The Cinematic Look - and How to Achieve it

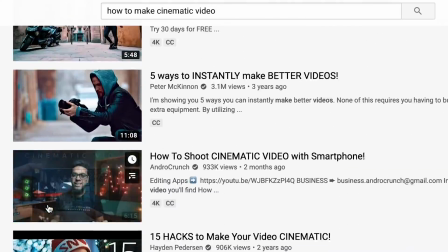(0:05)
Why do so many people want to achieve the cinematic look, and why is the term thrown around so freely?
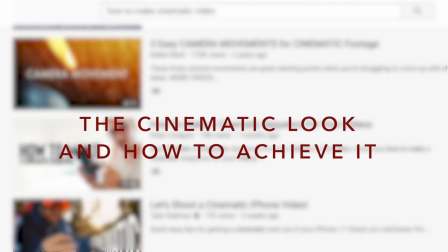(0:12)
We're going to be breaking down what makes a film, or even a small sequence, or your favorite YouTube video, cinematic.
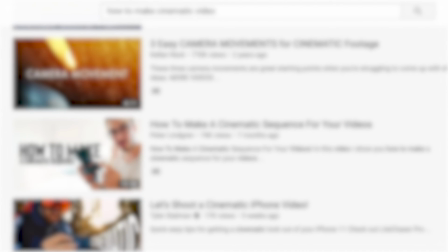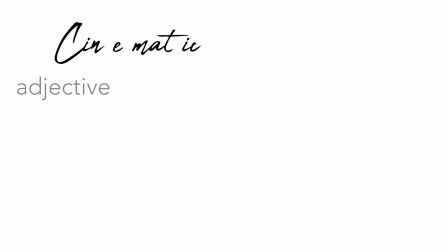(0:28)
Cinematic. Adjective. Relating to motion pictures. Having qualities characteristic of motion pictures. To truly understand cinematic video, we need to go back to the beginning.
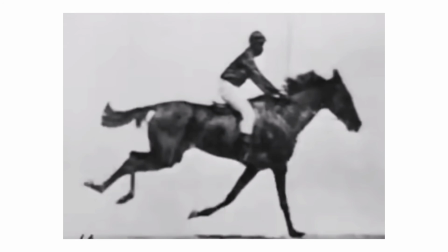(0:41)
The very beginning.
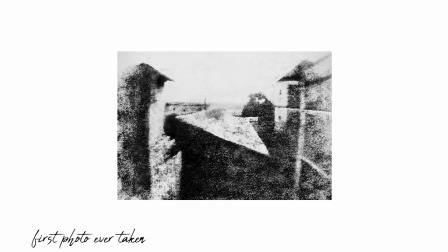(0:46)
Early photo cameras made the process of taking a photo long and tedious,
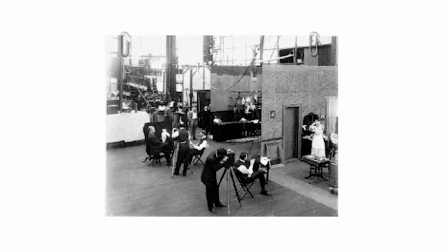(0:50)
and the thought of motion picture didn't even exist until a man named Edward Muybridge, no idea why it was spelled that way,
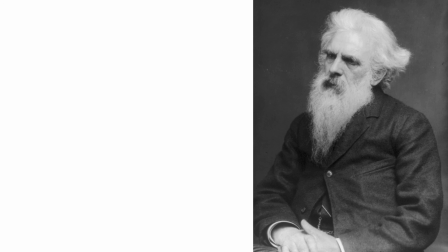(0:58)
used a series of cameras taking multiple photos in order to study the movement of animals.
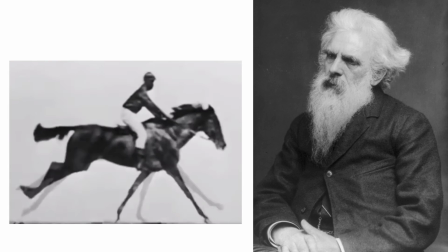(1:03)
He wanted to know if a horse lifted all four of its hooves while it was galloping.
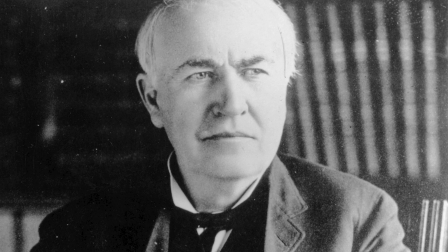(1:09)
One day, Thomas Edison, was chatting with Edward when the topic of motion picture came to the forefront.
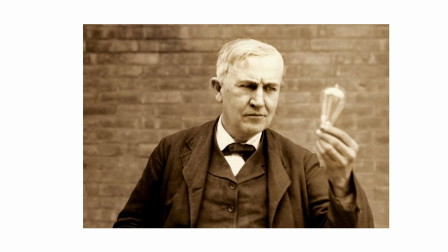(1:18)
Edison, of course, the ever so curious person, went to work in his studio, Edison Studios,
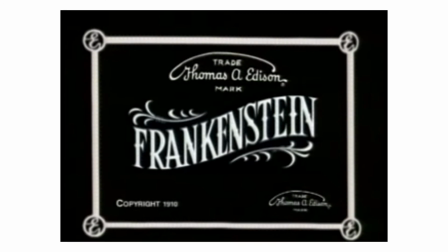(1:23)
and was the first to ever produce real motion pictures, and in turn was the first real production company.
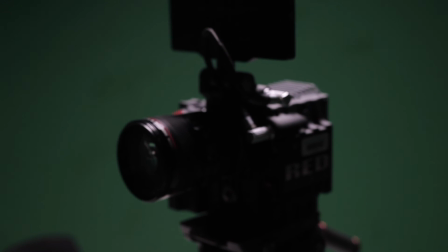(1:31)
Ever since then, we've constantly pushed the envelope, looking at things like frame rate, 4-bit
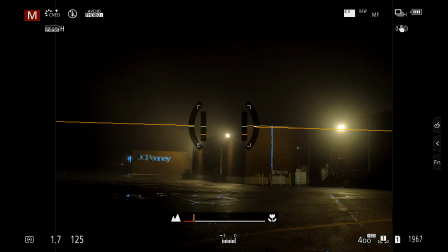(1:39)
profiles, blah blah blah blah. But one thing remains the same, and it's the pursuit of making things look filmic.
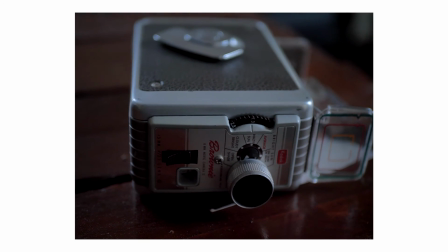(1:47)
Constantly, filmmakers are trying to emulate older film stocks, things like Kodachrome or Vision 3, the Vision series of which still exists today.
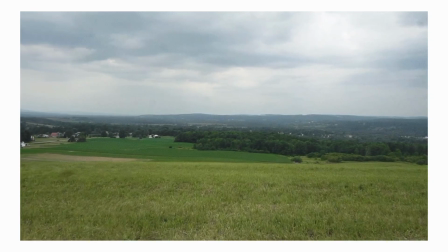(1:56)
Things like grain and even dissolves and burns were created within film, before digital video even existed, and they are constantly sought after today.
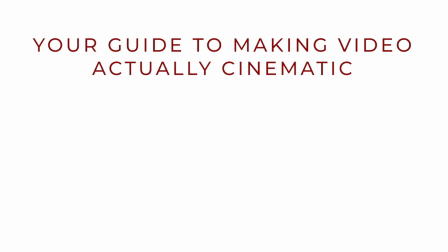(2:06)
So let's break it down step by step. What do you need to make a cinematic video? Your video should be clean, it should have minimal noise, and if possible, shoot in a flat profile.
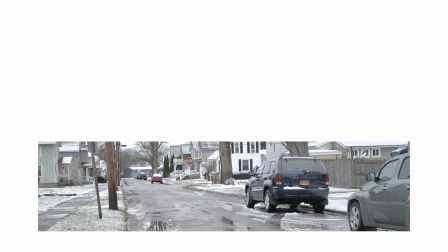(2:16)
This is an example of a flat profile. This is an example with a standard profile.
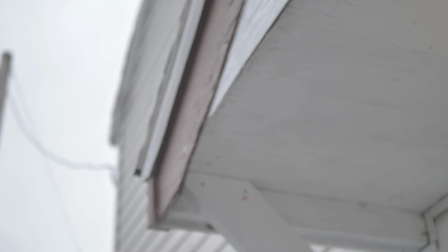(2:22)
You can see that the flatter profile is just uglier. It lacks contrast, saturation, and depth.
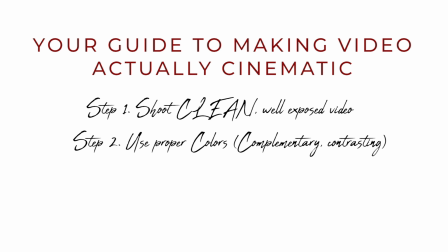(2:28)
This will allow us to add in more natural colors later.
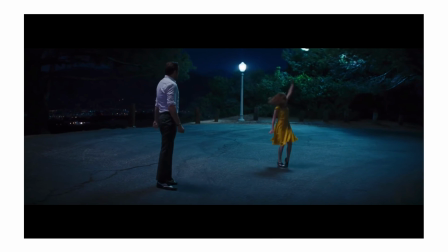(2:33)
Using things like complementary colors, or even in some cases, contrasting tones, can be key in producing a cinematic look.
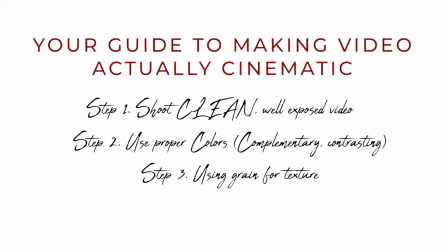(2:42)
Grain. These are typically overlays used to add texture to a shot and to help emulate film stocks.
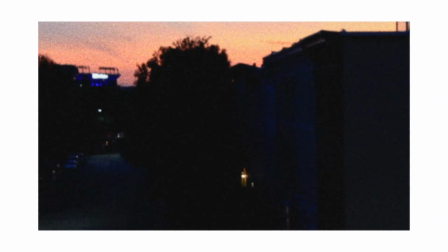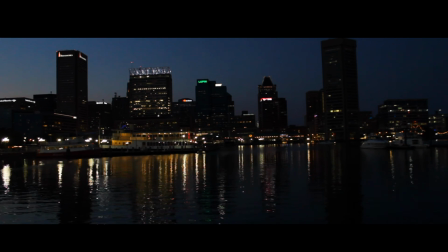(2:54)
Letterboxing and aspect ratios. In editing, adding black bars to the top and the bottom, or stretching the image to a widescreen format,
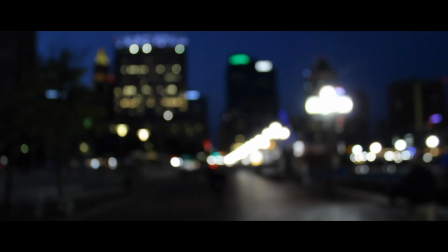(3:02)
allows you to fully immerse your audience in making them feel like it's a movie. Use of shallow depth of field.
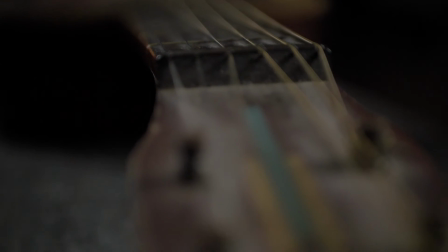(3:09)
While this isn't necessarily from the film days, a shallow depth of field makes your video look incredibly cinematic.